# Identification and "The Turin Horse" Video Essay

Okay, a lot to digest. What I find crucial here, which I believe plays into this notion of the photohenie, is the way the horse is framed.
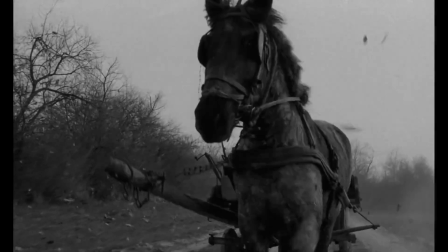6:04 The horse is the very first thing we see on camera.
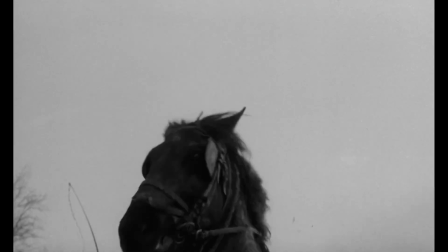6:06 As the scene progresses, the camera oscillates between medium and medium long shots, again primarily centering the horse.
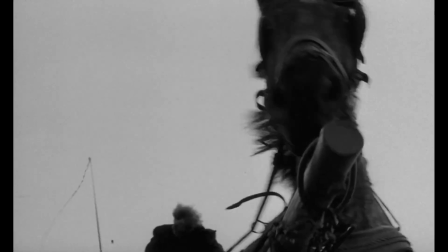6:14 The camera at times tracks under the horse, so the viewer is looking up at the horse from this low angle.
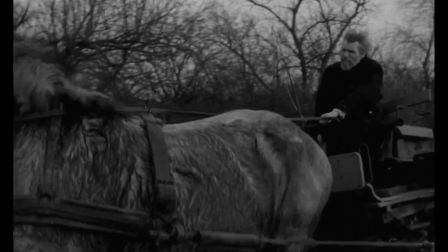6:20 The camera eventually comes to the side of the horse in a long shot of both the man and the horse.
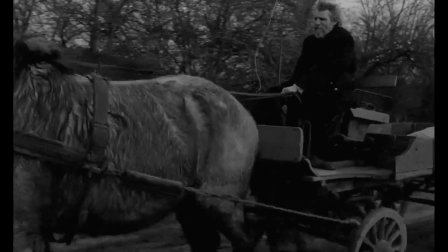6:25 It slowly travels back to just the man, who is framed similarly to how the horse was, a low-angle frame.
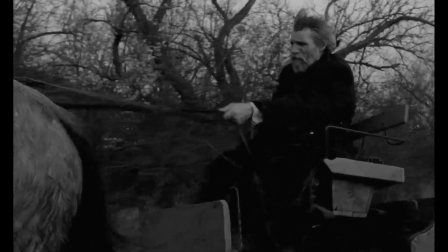6:31 I say frame because, as we can see, this is one continuous long shot.
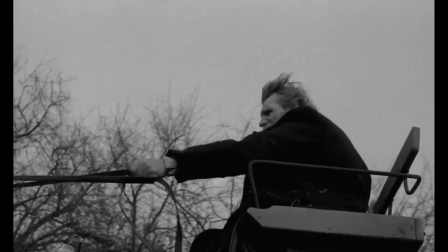6:36 Anyhow, by individually framing the man and the horse in the same fashion, it seems as though the camera sees man and horse as equals. Human and non-human subjects are, in this instance, treated as one and the same.
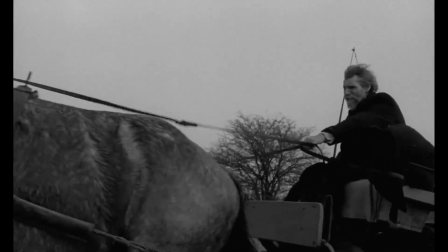6:49 That is, until the camera dollies back to the horse, where we largely remain for the next 3 or so minutes.
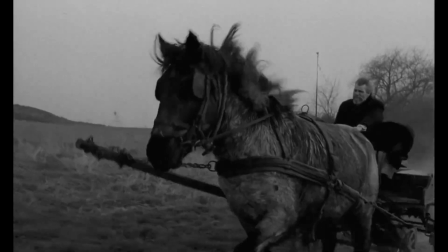6:55 In many frames, both man and horse are present, but the horse takes up a significantly larger portion of the frame than her human counterpart. Alright, this is all fine and dandy, but where does the identification come in?
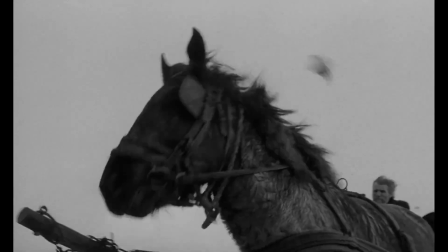7:07 Well, I'm arguing that, in prioritizing the horse in the frame, the film allows the audience to identify with the horse as a non-human being. Though we have no way of knowing what the horse is thinking, that does not necessarily stop us from identifying with this non-human character.
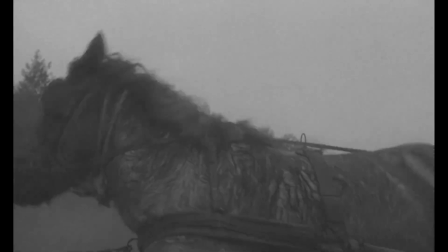7:21 We watch as she pulls the carriage through the windstorm, and the camera animates her in such a way that,
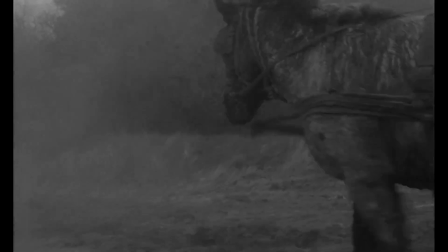7:26 without having access to her interiority, we still sympathize with her. We see how strenuous this is, her wet fur, the billowing winds.
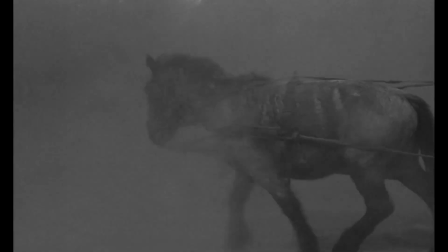7:34 The score, I believe, also aids in this, but that's for another video.
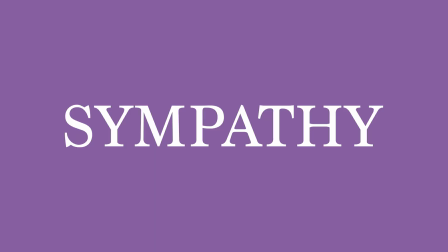7:37 It's important to emphasize the sympathy we feel for the horse, not to be mistaken with empathy. As humans, there's no way that we can know exactly what the horse is feeling, and there's no way to put ourselves in her shoes. The film does not try to do this by avoiding choices like voiceover narration or cutting back and forth between the man and the horse to try to read his emotion onto her.
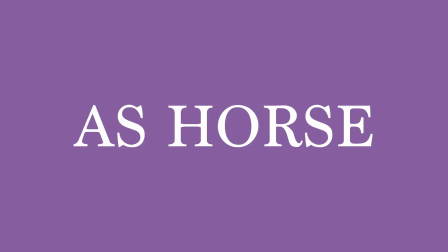8:01 The film evades anthropomorphizing her. She exists as horse, not human as horse. I know this idea is kind of strange, identifying with a being that we are fundamentally incapable of fully knowing their emotions, but the sympathetic gaze feels for the horse and pays close attention to her, thus allowing us to identify with her. Because of this, I argue that yes, we can identify with non-human subjects, and it can be facilitated through things like camera movement and framing, as we see in the Turin horse. If I had more time, I would love to go into if and how we can identify with non-human characters such as environments or plants or inanimate objects, but that's for another day. Thank you.